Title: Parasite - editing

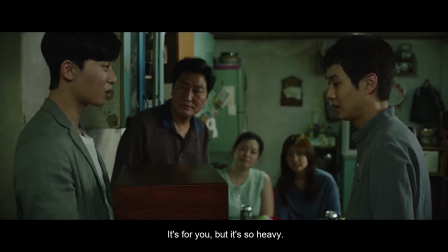0s 이게 너 주려고 이게 워낙 무거운 거라. 아 그래?
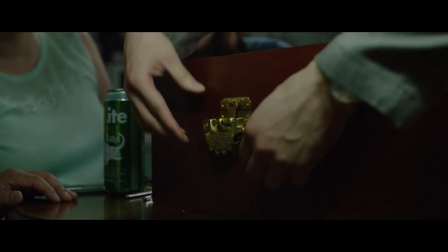6s
At the beginning of Parasite, Min shows up with the Scholar's Stone. Ki-woo is immediately attracted to the stone.
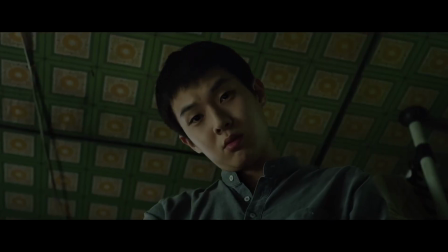14s
He stares at it intently. The next cut is a break in continuity, a jump in time.
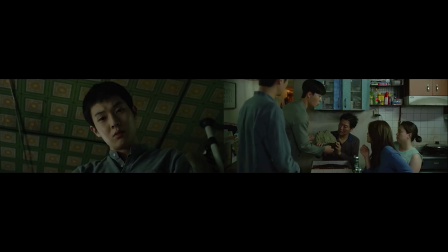22s
The stone has already been lifted out of the box and Ki-woo is looking in a totally different direction.
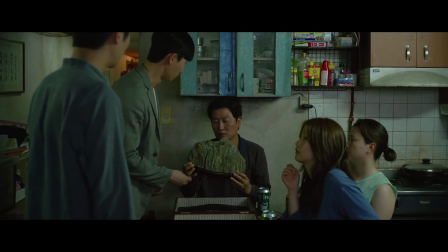28s
But this jump is barely noticeable. The dialogue from this shot starts under the previous shot, making the jump in time almost imperceptible.
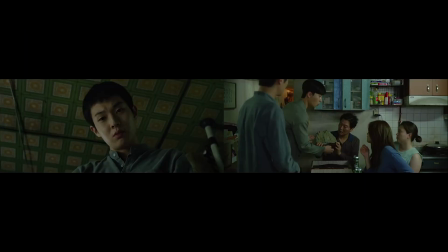39s 이게 산수경석인가?
The transition from a closer shot to a wide shot also keeps this from being a jump cut.
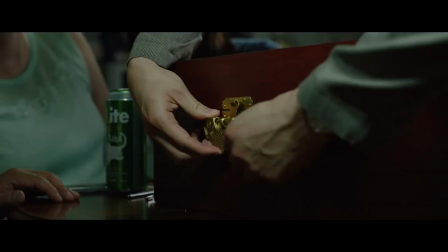47s
But the subtle passing of time isn't accidental. We enter into Ki-woo's subjective perspective in this moment.
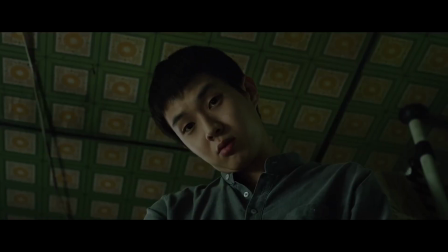54s
We're experiencing his attraction to the rock, and it's almost as if he and we, the audience, lose track of time and snap back to reality a moment later, realizing time has passed.
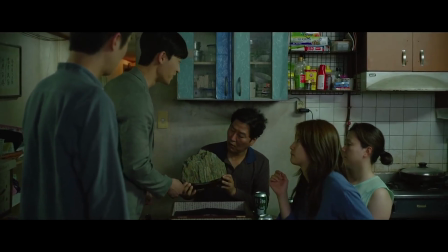67s
There are many examples of this kind of subtle and precise editing in Parasite that we could examine.
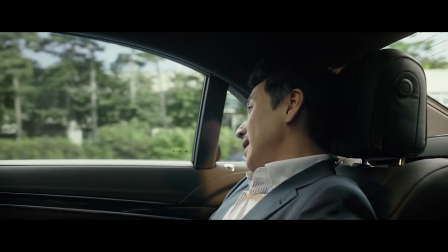73s
But Parasite provides us with a great opportunity not just to examine and break down some examples of effective editing,
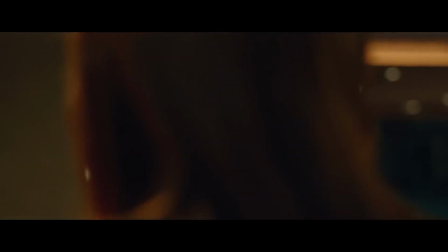79s
but to ask ourselves what editing is and who really does editing in a film.
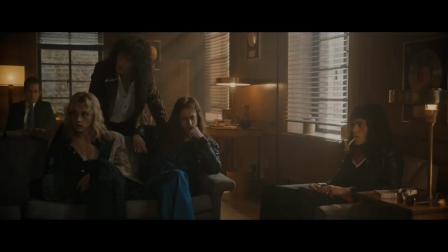85s
Most likely, the majority of films and TV shows you watch are shot with a process called coverage.
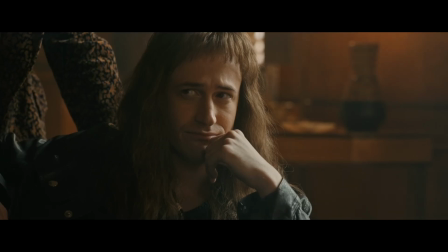91s
When shooting a scene, a director and cinematographer will usually shoot the scene from a variety of angles.
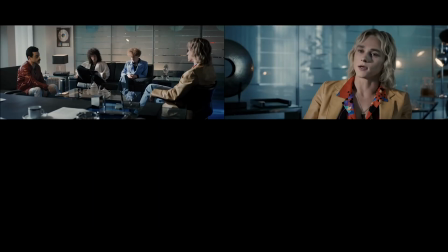97s
They'll shoot some wide shots, close-ups, medium shots, and over-the-shoulder shots.
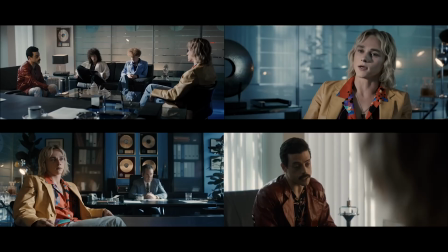102s
Then it will be the job of the editor to stitch together the scene from all these takes.
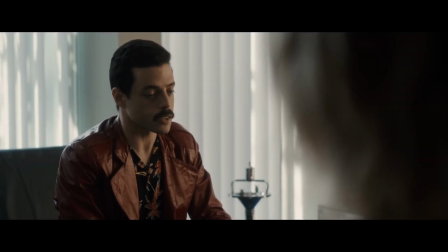107s
The director hopefully has an idea going into the scene of how it will progress visually,
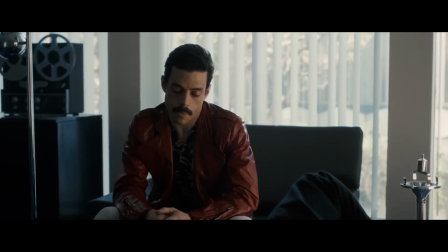112s
but with coverage, you have an option in the edit of changing the visual structure of the scene.
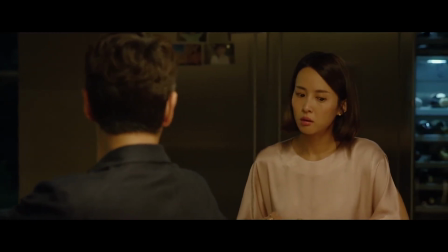119s
We know from interviews with Bong Joon-ho that he did not shoot coverage for Parasite, except where it was absolutely necessary.
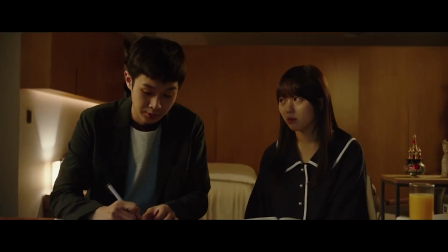127s
This means for a scene like this, where the entire scene plays out from a single angle, this was probably the only angle they shot this scene from.
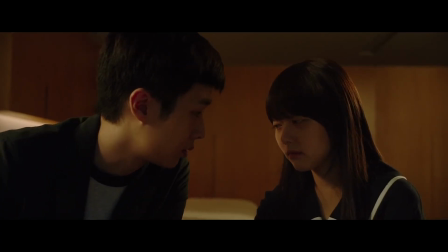135s
They didn't shoot any other angles just in case they wanted to change how the scene progressed in the edit.
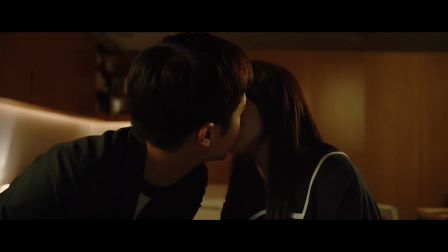142s
So in this case, instead of creating the visual progression of the scene,
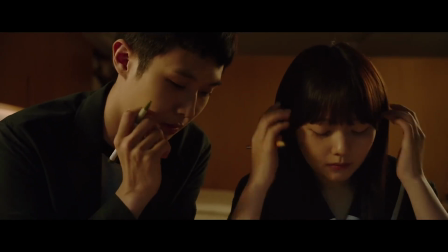146s
the editor's job is just to choose the best take and time the transition into and out of the shot.
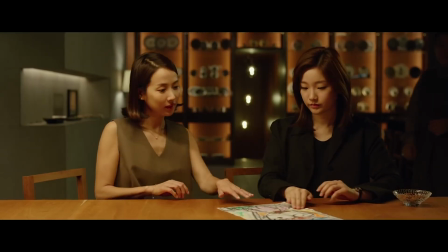152s
For Bong Joon-ho, one of the reasons he can avoid shooting coverage is that he's often
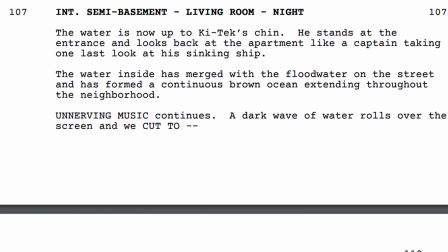159s
incorporating or planning how the film will be edited together in the script and in his storyboards.
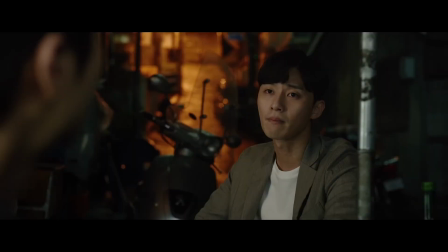165s
Let's look at this scene. As the conversation shifts to the idea of conning the parks, the visual composition of the scene changes.
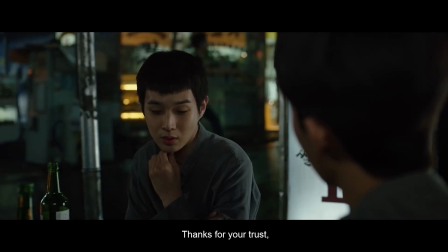173s 야, 믿어주니 고마운데 그럼 나보고 대학생인 척하라는 거야?
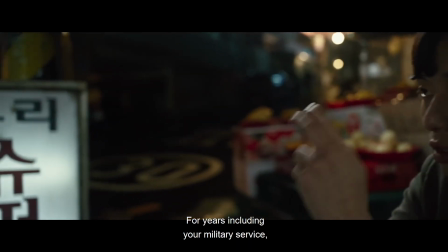182s 기우야.
And we have this shot.
한번 따져보자. 네가 군대 가기 전에 2번, 군대 제대하고 2번, 도합 4번의 수능을 봤잖아?
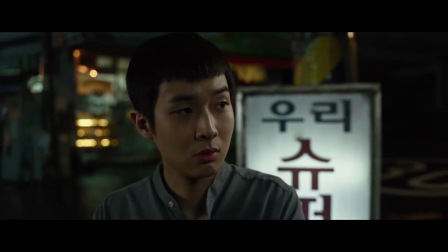191s
It's a transition from here to here,
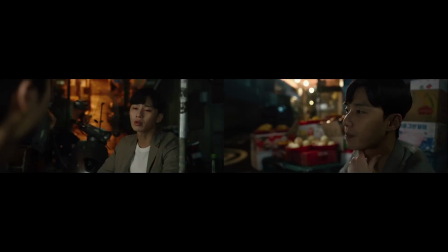194s
and from using this angle of Min to this angle of Min was planned for this moment in Bong Joon-ho's storyboards.
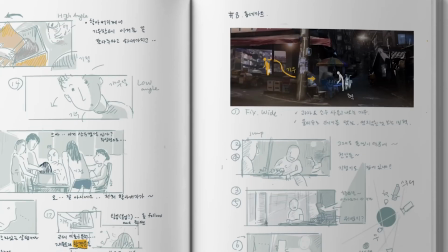202s
And cinematographer Kyung-po Hong just shot the scene the way it was storyboarded,
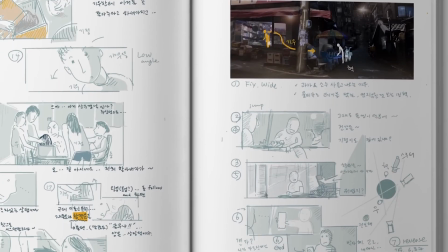206s
and editor Jin Mo Yang just followed Bong's storyboards and stitched the two shots together.
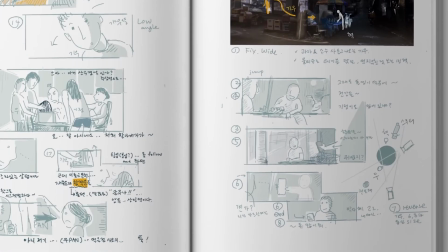212s
Do we attribute the effectiveness of the end result to editing, cinematography, or directing?
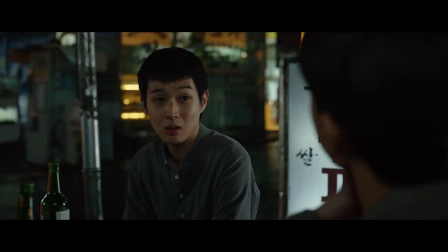219s
Ultimately, no matter which person made the creative decision, or if it was made in pre-production,
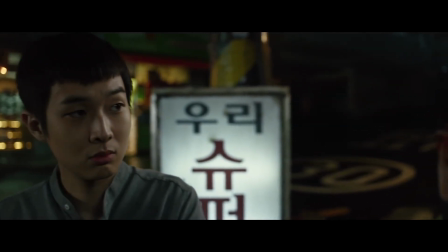225s
post-production, or production, we can attribute the effectiveness of the transition to editing.
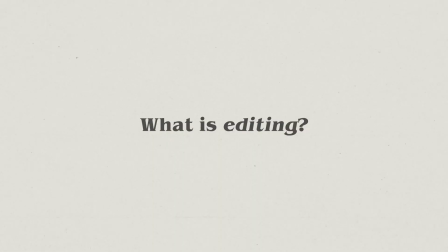231s
When we use the word editing, we're often incorporating two things into that definition.
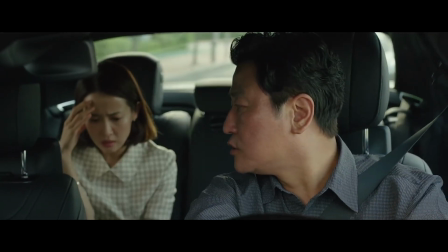236s
First, we're referring to the activities of the actual editor and the creative decisions they make, but we're also referring to the concept of an edit.
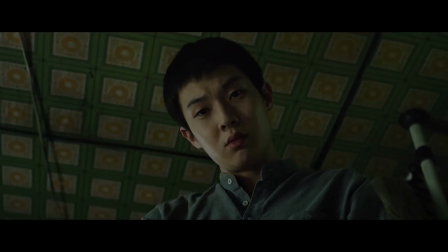244s
In film language, this is sometimes called montage.
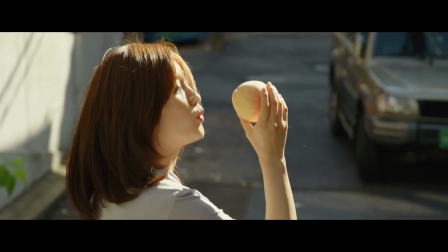247s
I'm not talking about montage sequences like the one you see later in Parasite.
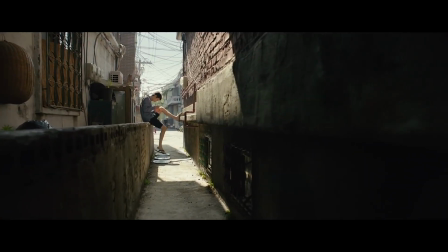251s
A montage sequence uses a faster series of shots that usually condenses time, space, and information.
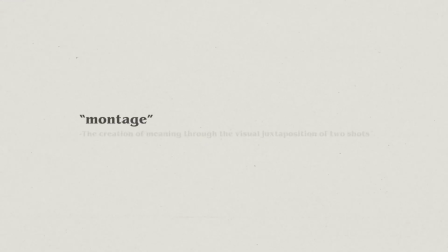257s
When I say montage here, I'm referring specifically to the creation of meaning through the visual juxtaposition of two shots.
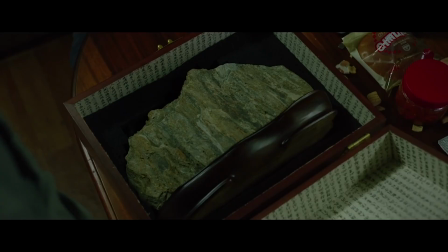264s
By itself, this is just a shot of a stone, and by itself, this is just a shot of Ki-woo.
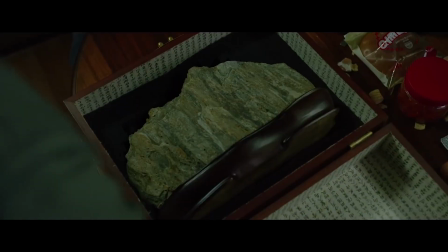269s
But edited together, they create a moment where Ki-woo looks at a stone.
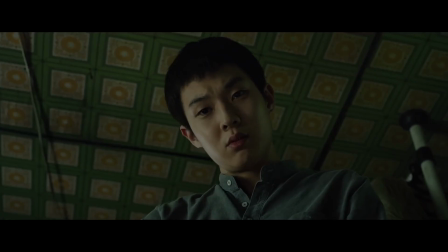274s
That's montage. And montage is the fundamental building block used by editors to create meaning.
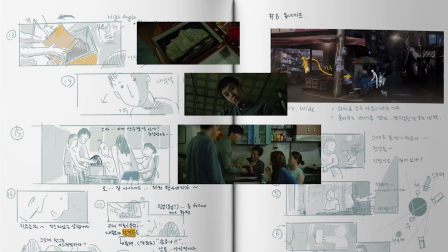279s
But montage and editing can happen long before a film is even shot.
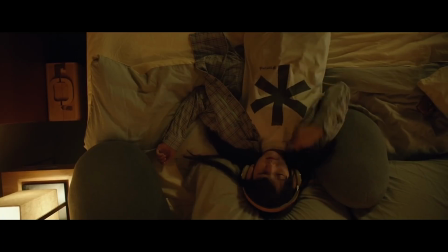285s
Towards the end of Parasite, there is a lot of intercutting between different locations and characters.
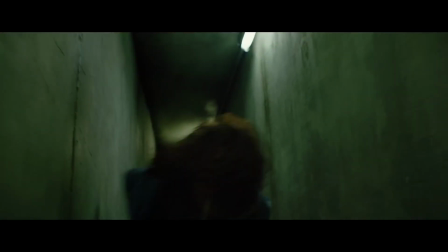291s
A lot of action is happening all at once,
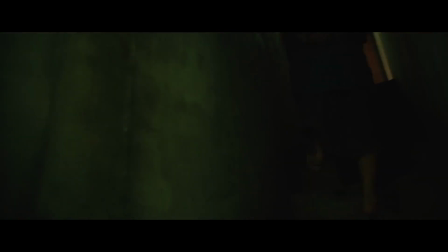293s
but this is carefully managed in a way that is seamless. We can attribute this seamlessness and pacing to editing,
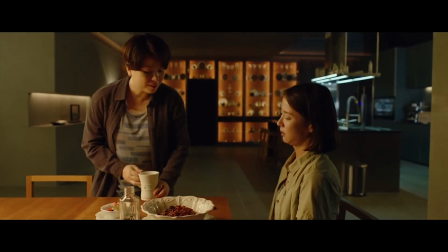300s
but it isn't just the editor who's responsible for how these scenes flow together and are intercut.
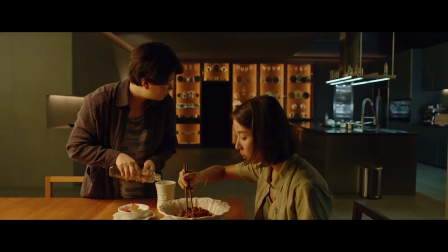306s
For example, here the cut from the kitchen to the basement is aided by Chung-suk's glance towards the stairs.
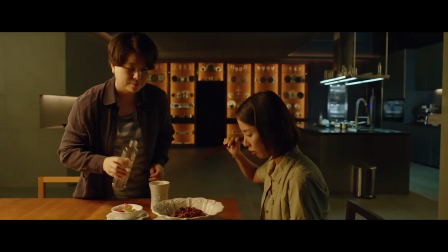313s
The performance and the edit have to work together to create that smooth transition.
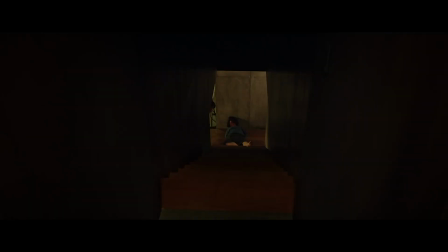318s
It's the work of the editor to time the cut with the look, but for the editor to do that,
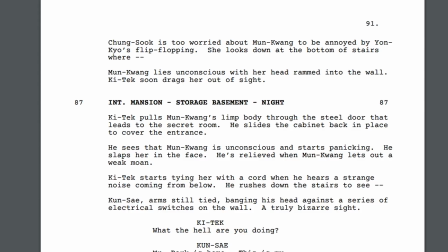322s
the look has to exist in the performance, and in this case, it originates in the script.
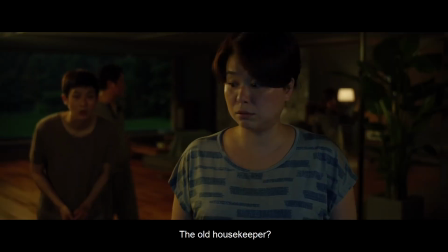330s 아니 이 양반이 왜? 이거 그 아줌마 맞지? 뭐야 왜 온 거야?
In this scene, we see the housekeeper inside over video and also on the outside in the rain.
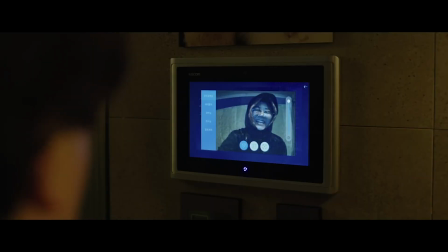341s
An important decision for the scene is when to show her on the outside.
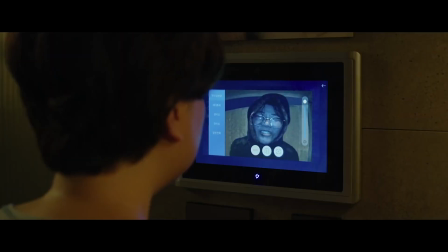346s
In the film, we don't see her outside until right before Mrs. Kim takes some pity on her and lets her in.
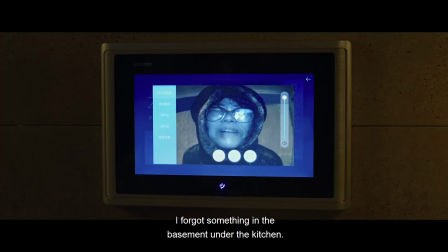352s 부엌 지하실에 제 물건을 깜빡 놔두고 온 게 있어가지고요.
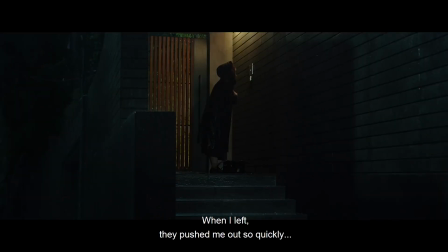358s 제가 이제 관둘 때 워낙 급하게 쫓겨났거든요. 경황도 없이.
This shot mirrors some shots of the Kims from earlier,
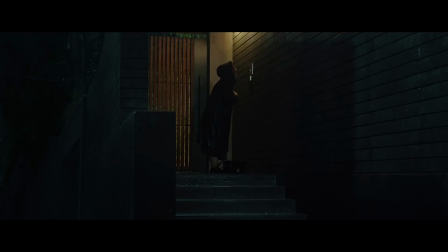372s
and so I think it makes sense to show her outside for the first time when Mrs. Kim relates to her and has sympathy on her. But this shot could have come at the beginning of the scene or in the middle, and it's up to the editor to make that decision.
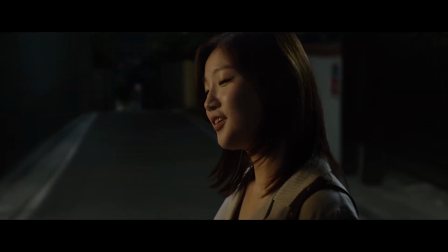387s
But even with the constraints of no coverage shooting, there's still a lot an editor can do.
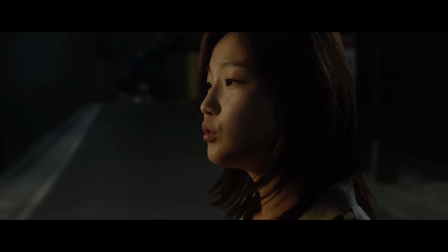393s
As VFX become cheaper, better, and more accessible,
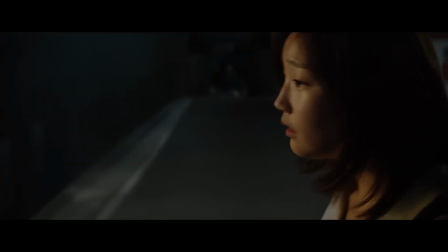397s
they're increasingly used by editors in subtle ways to improve timing and performance.
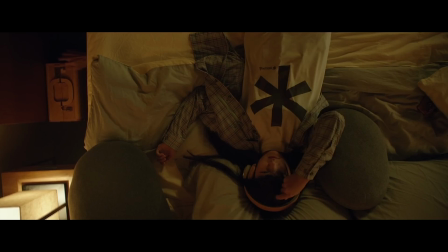403s
For lockdown shots, in a moment like this, it's easy to composite two shots together to perfect the timing of actions.
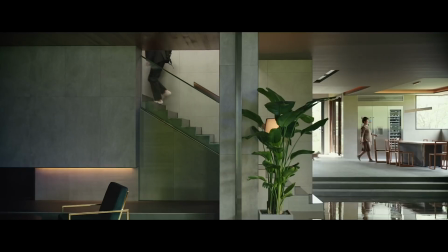410s
Here's another example. If I wanted in the shot for the housekeeper and the dog to come in a little earlier, that would be a very easy adjustment to make. But it goes deeper than that.
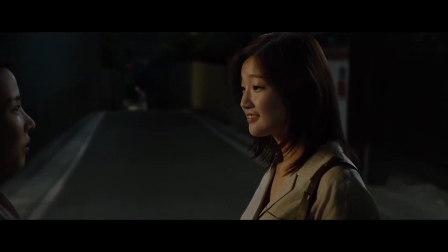420s
In an interview with The Art of the Cut, Jimo Yang revealed that shot stitching is used in the film even during pans on longer unbroken takes.
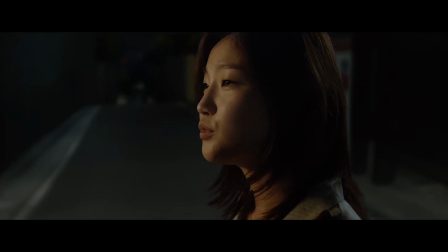428s
In the same way the editor of 1917 can combine multiple takes to create the illusion of one longer take,
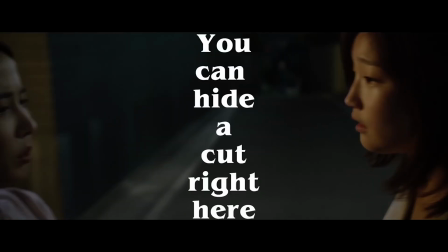435s
editors like Jimo Yang can use the same techniques to combine multiple takes to perfect timing or combine two different performances.
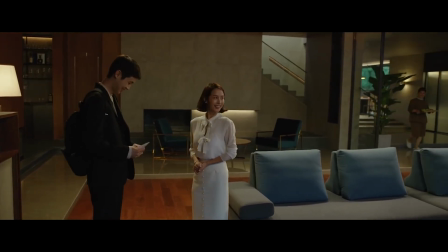443s
And if they're not spending most of their time constructing scenes from coverage, the editor will have more time to spend perfecting every little detail.
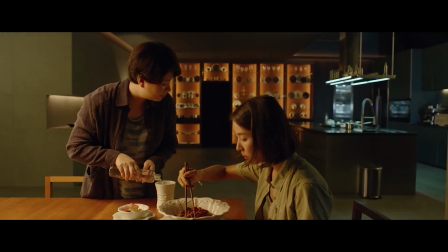451s
The role of editing is massive and far-reaching in film,
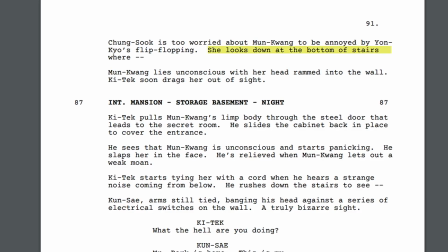455s
but the building blocks of good editing often start with the script and cinematography.
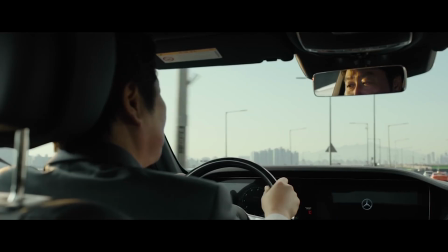460s
A great editor will be able to create magic from scenes shot with coverage.
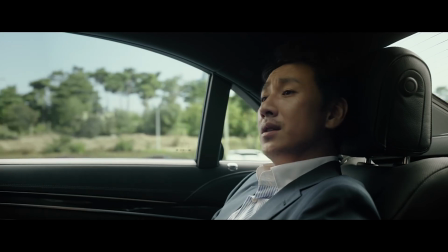465s
Coverage itself isn't bad, but often when a director like Bong Joon-ho is planning the cinematography, performance, and editing,
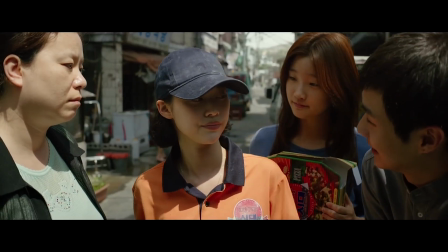473s
and how they'll work together from the beginning of the process, it can lead to a quality of work difficult to achieve otherwise.
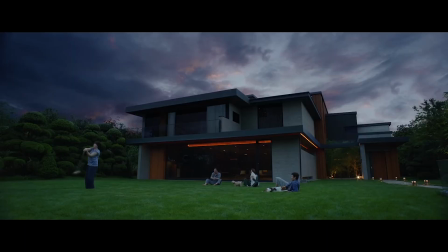480s
In the same way the editor of a film is often referred to as the last screenwriter. The screenwriter is in a sense the first editor.